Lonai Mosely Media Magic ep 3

of J. Cal's Apple Learning Series. Remember, anyone can. If you can see it, you can be it. Just got to believe. I'm really excited for this segment. As you can see, we're in our arts field, and so there's a lot of natural light coming in. But we're also going to talk about three-point lighting, soft boxes, LEDs, using them in different ways, applying colors to them to create mood. So right now as you can see we're in our studio we have a lot of artwork here but we also we also have some natural light happening.
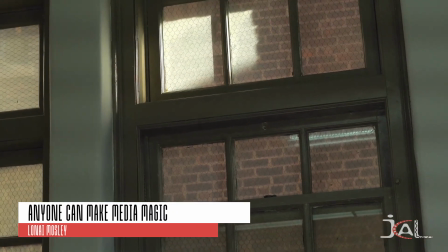Okay, so let's talk about the differences between using natural light and using artificial light. So anytime you're doing like an exterior daylight shot, sometimes on a screen you might see EXT which means exterior or you might see INT which means interior. okay so with all of that in mind right now obviously we're inside so even though we have spotted some natural light we are complementing it with some interior light just to brighten up my skin tones a bit and there's always a combination of angles and brightnesses and diffusion and dimmers and all of those good things which contribute to getting the lighting right now lighting sometimes takes the longest time to set why because natural light changes as it comes through the window it affects our settings you know depending on how the room began is it dark to begin with did you have to light the corners are you lighting someone's face are you lighting subject and object so we're going to talk about a few
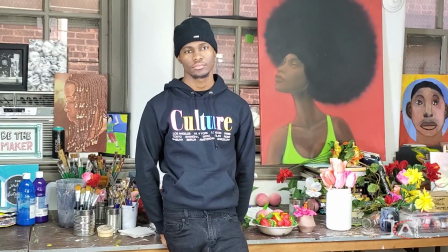(2:40)
different scenarios okay here we are welcome back
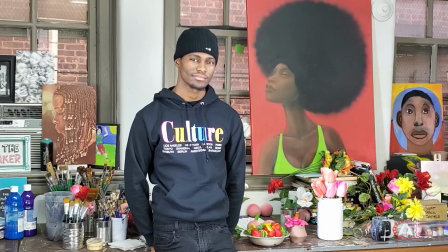(2:46)
to this segment on three-point lighting so what you see here is a really decent
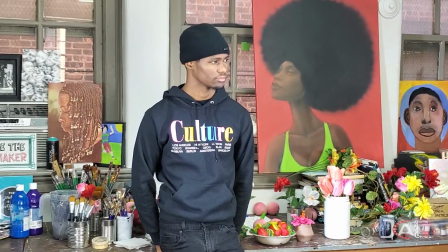(2:54)
example of three-point lighting which means we have three lights on
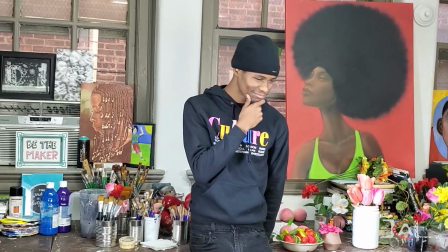(3:01)
our gracious model Malachi thank you Malachi okay so what
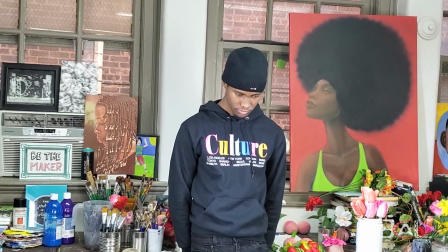(3:08)
this consists of is a key light which is our lead light and a couple of side
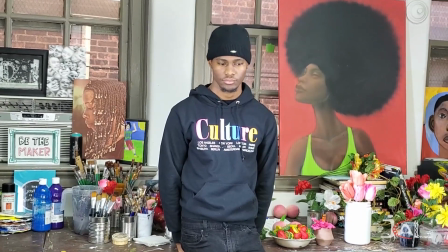(3:15)
fills which are used to add dimension I'm going to show you an example of what
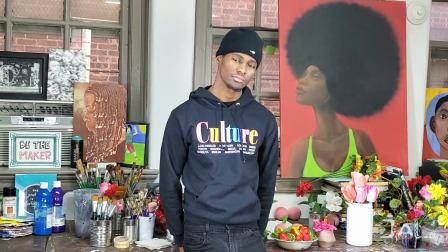(3:23)
it would look like if we didn't have the side fills which
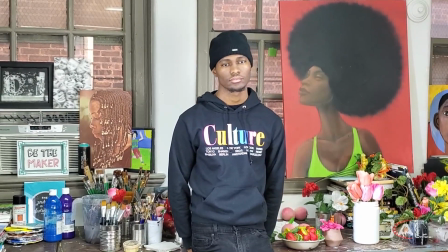(3:28)
can highlight texture it can highlight like if you could see
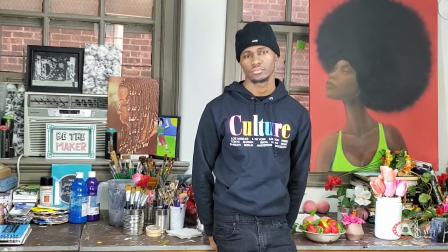(3:34)
Malachi's hair you would know like maybe the highlights would show you'd see some shine things
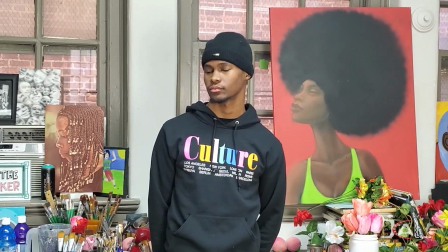(3:40)
like that okay once again This is our medium shot, minus the side fills.
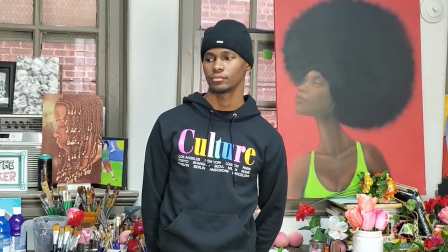(3:50)
Can you see the difference?
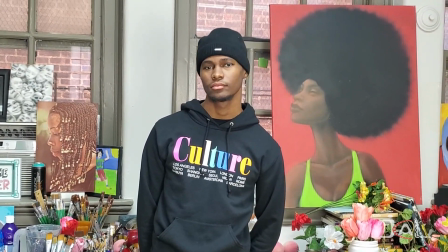(3:54)
Okay, although he doesn't look like he's in the dark, you see some shadows on his cheeks, under his chin.
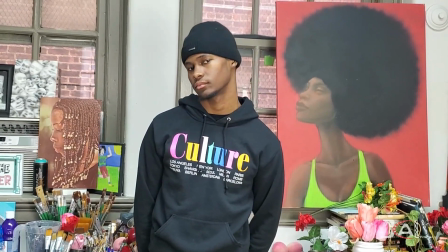(4:02)
It's not as warm, it's not as vibrant.
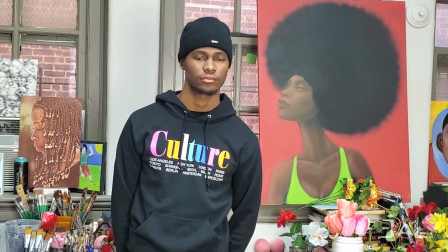(4:07)
But it's an example of, you know, some lighting techniques that some people might like.
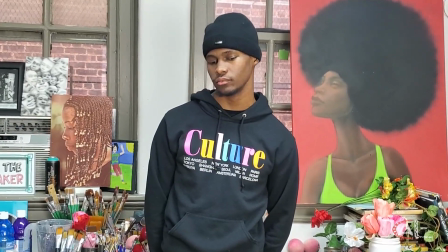(4:14)
the only reason he doesn't look really washed out is because our our key
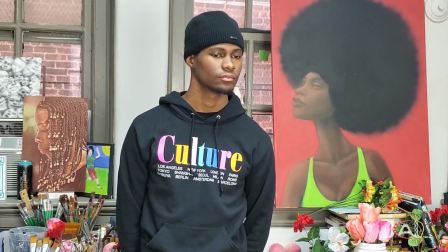(4:21)
light has a diffuser on it it's called a soft box and I'll show you what
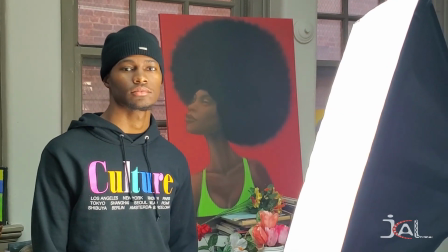(4:28)
that looks like so here we are again with Malachi and we're showing
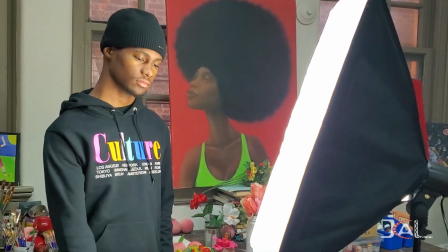(4:35)
our soft box as you can see it's like a triangle and
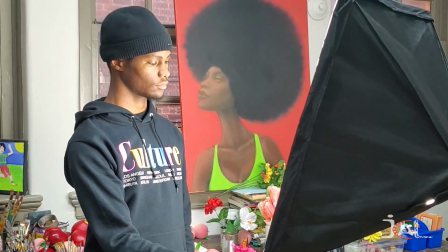(4:42)
it wasn't focused away from him notice how when he turns it it gives a very soft
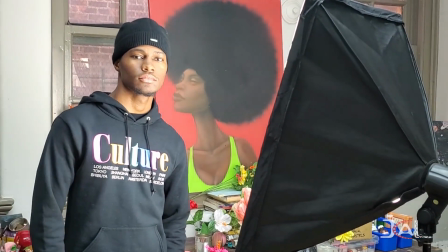(4:48)
but warmed up version of what we were just looking at
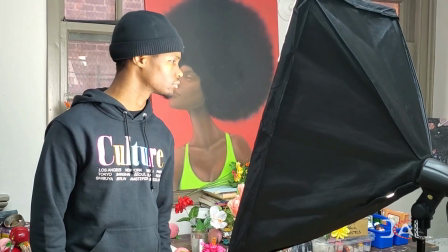(4:53)
and that's without the side fills so next I'm going to show you
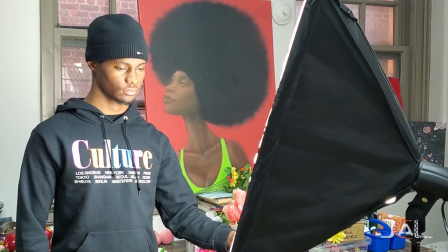(4:59)
how the side fills work with the light soft box okay
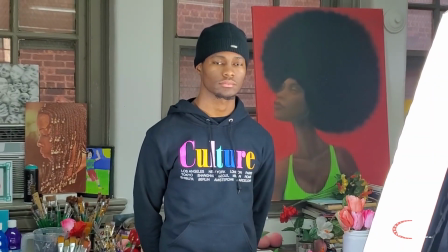(5:07)
so now we've included some side fills if you notice
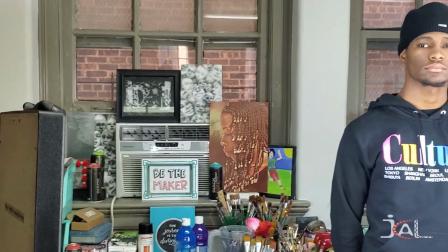(5:12)
there's a side fill there and
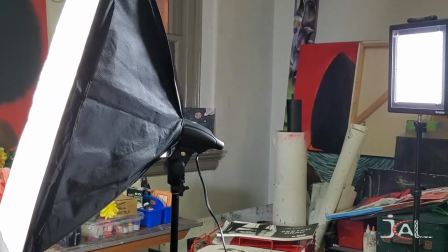(5:17)
there's a side fill on the other side of the light box as well and we're going to take a closer look because all
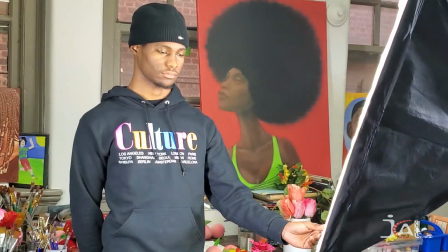(5:26)
of these lights are LEDs now Malachi is turning the softbox to him you see
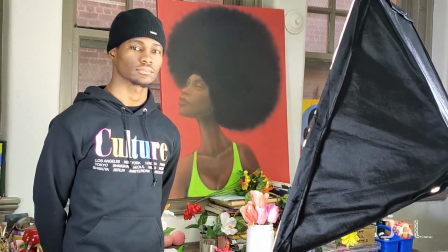(5:34)
the difference here how much his face really really lit up
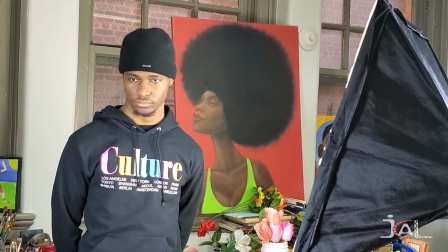(5:40)
with that that could be used to simulate daylight
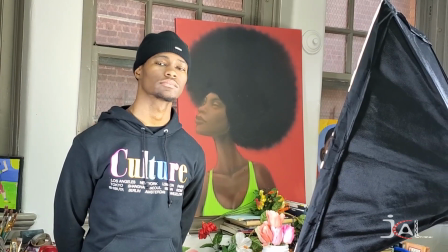(5:45)
exterior like if you were out in the Sun you know if you were just in the daylight
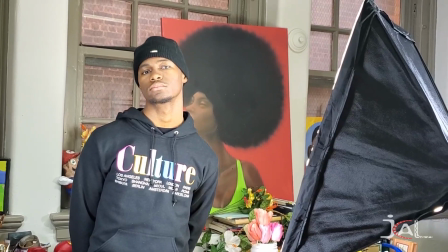(5:50)
walking down the street of course he's very close to the light box the softbox you wouldn't
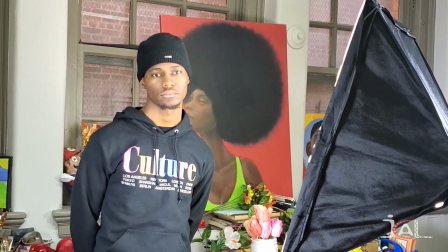(5:56)
be that close normally but I'm just using it so that you can see it in the frame as an example. Okay great so thank you Malachi for the last modeling segment. So here we are again with the softbox so I want to explain to you how these LEDs look and how they operate. So this softbox doesn't have a dimmer on it but it has a diffusion cover so if you can see this is velcroed on and inside is like a foil technique which helps reflect the light so
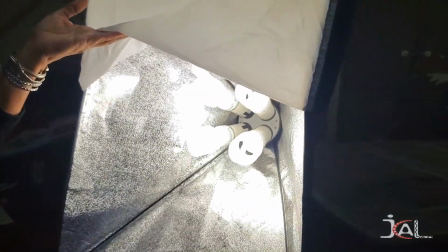(6:45)
if you can see there's five LED actually sorry four LED bulbs
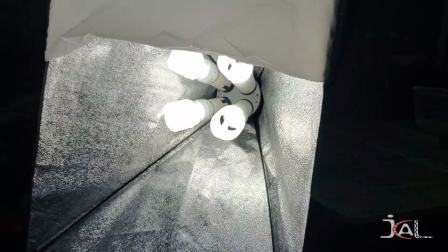(6:51)
here and this is what the inside of that looks like so it's pretty powerful it creates a good amount of light so that's why the diffuser really makes it nice okay now here we have an LED panel as you can see it's on a tripod it's really easy to assemble it just screws on this has a dimmer on it so I can make it bright you know I can make it a lot brighter. But it's really good. It powers on and off pretty easily. It's easy to transport. I just basically have it in like a laptop style bag.